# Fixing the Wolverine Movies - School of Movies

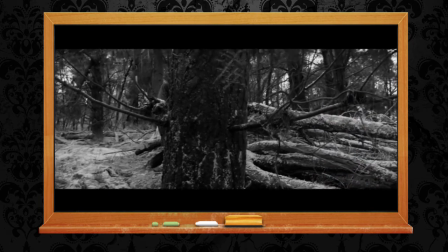17:47 "70 minutes in, and from this part onward, the second half is all The Wolverine, with a few important tweaks.
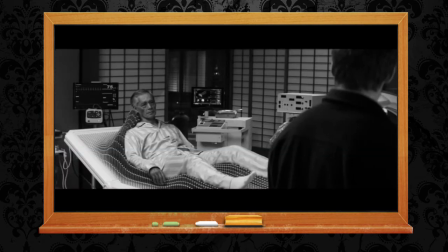17:53 All talks of transferring Logan's abilities to another person is gone,
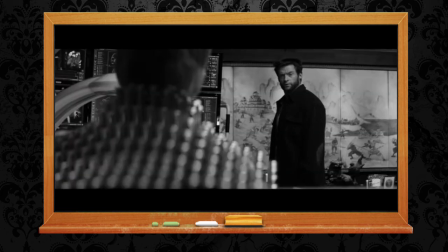17:58 because I want to preserve the idea that Yoshida is an honourable man, not a crazy old git who wants to live forever, #Prometheus.
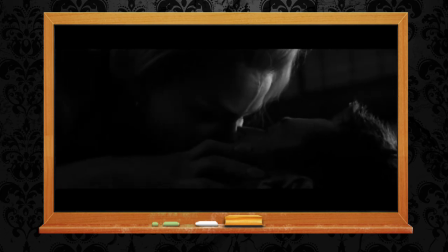18:04 Viper is barely in it, as she no longer needs to be the penultimate boss, and she just spends the whole time spitting in everyone's face anyway.
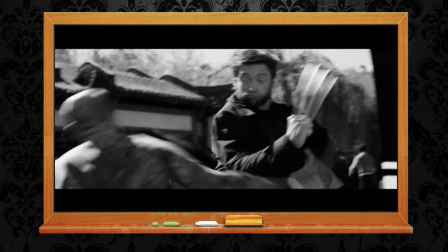18:11 And the last quarter is gone entirely. The man behind the takeover bid is thus Shingen, Yoshida's son.
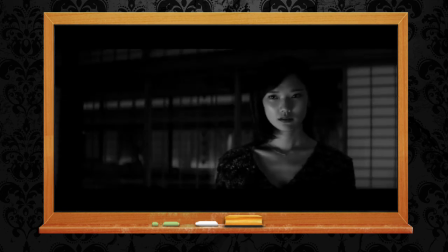18:19 He kidnaps Mariko, his own daughter. There are no ninjas and no silver samurai suit trying to suck out Logan's juice.
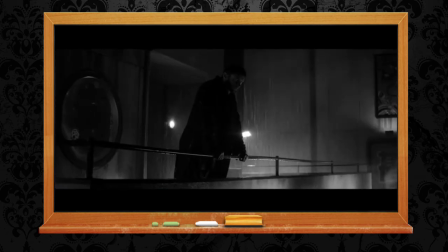18:26 And the film retains its serious tone.
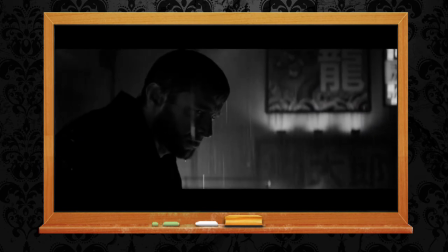18:30 This does, however, mean that a very important moment of moving on is missing, because Logan says goodbye to Jean and forgives himself at the very end.
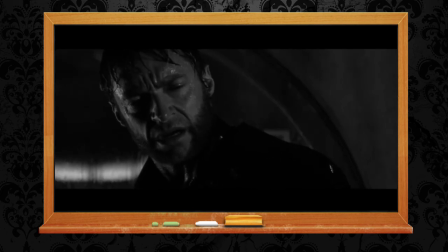18:38 I have now moved this to the point where Logan apparently dies on the table,
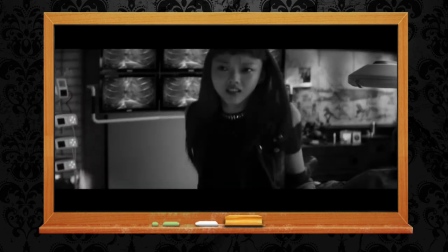18:43 having cut his own chest open to retrieve the parasitic machine, while a kick-ass Yukio is fighting off Shingen.